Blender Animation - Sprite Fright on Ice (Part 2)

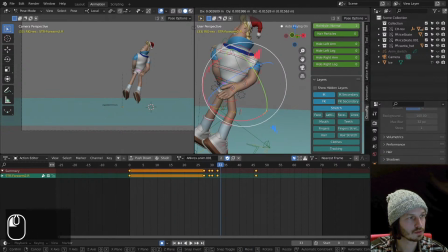4008s
So
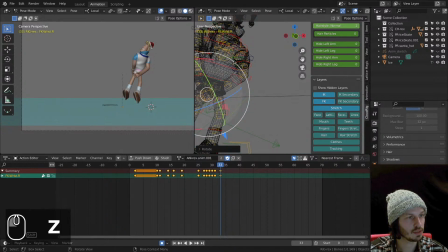4017s
still stretching it a little bit there, because we make a big move. You kind of want to mimic motion blur a bit, like that.
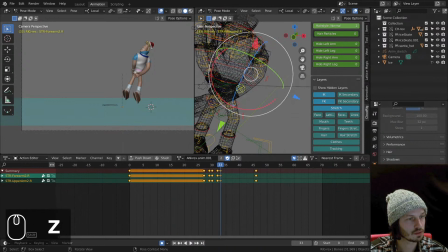4028s
And let's make sure that right here, go back to normal, and also
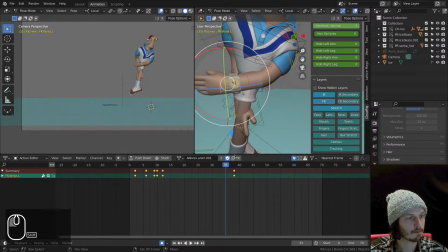key, and then here, that's a bit busted. You rotate it like that.
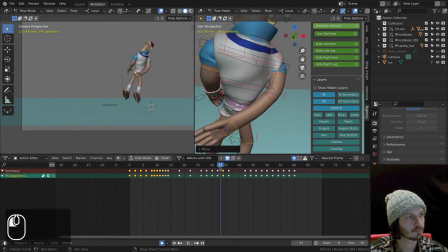Actually, this is the other arm, right? This one I need. There. A bit lower.
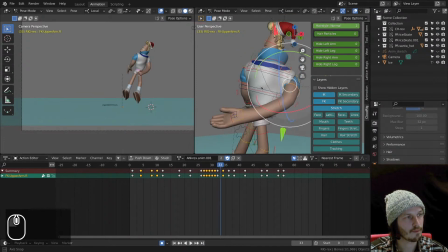I don't mind about this area. We'll fix that later.
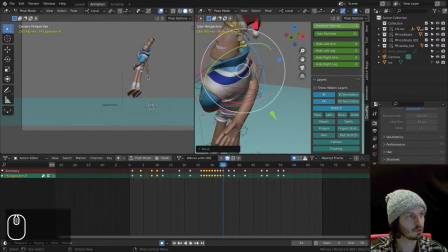4088s
And I don't mind about what's going on here. I'm looking at my camera view. That's holy. That's what's going to end up showing on the screen. Here, reset these values
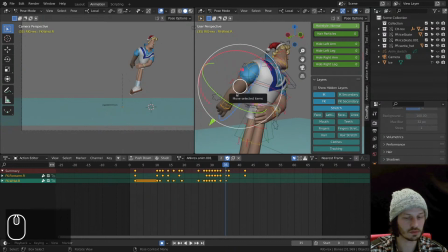4110s
by R, Control R, Control G, and Control S. And then same for these guys, if they aren't already.
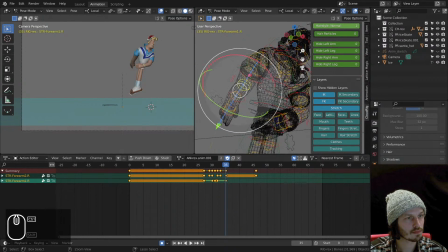There we go. And then we want to basically
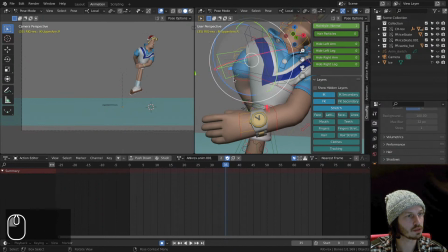4135s
rotate the arm a bit backwards there. And then
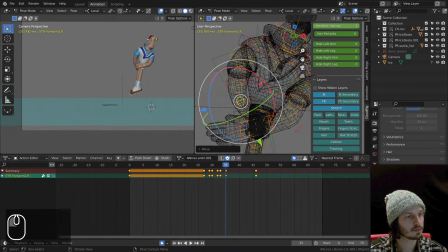same thing. I'm just following. I try to follow the
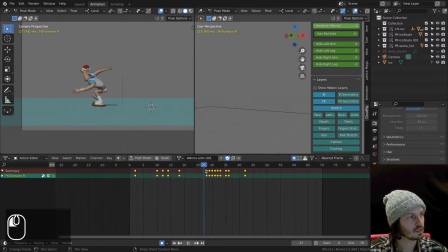4155s
shape, how it's coming from this here, and we're working on this arm later. But this arm is coming in, swooshing the other way around, and then we continue on that. And that will create that very, fluent smear up.
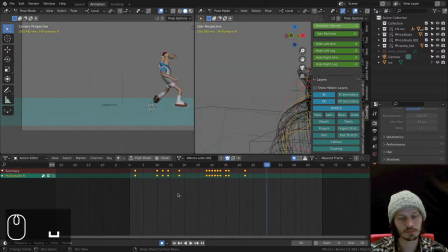4177s
Great.
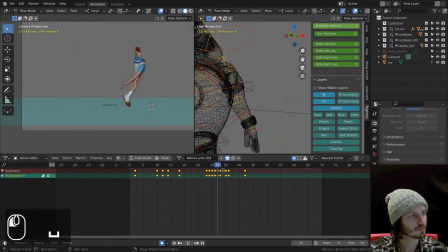Let's go to the other arm here.
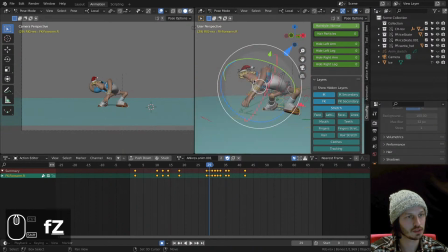4203s
So it's going very busted, and I thought I keyed that pretty okay, but no.
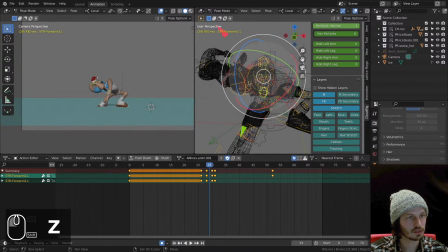4212s
Let's see.
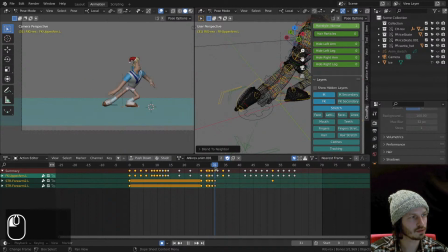4217s
Yeah, not sure what's going on there, but same here. Let me go to this frame here.
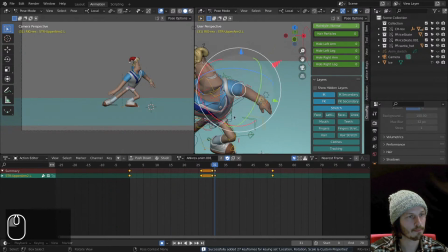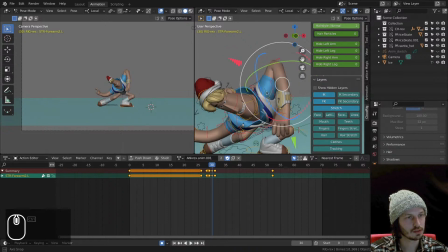4242s
Look at that. Scooting up, or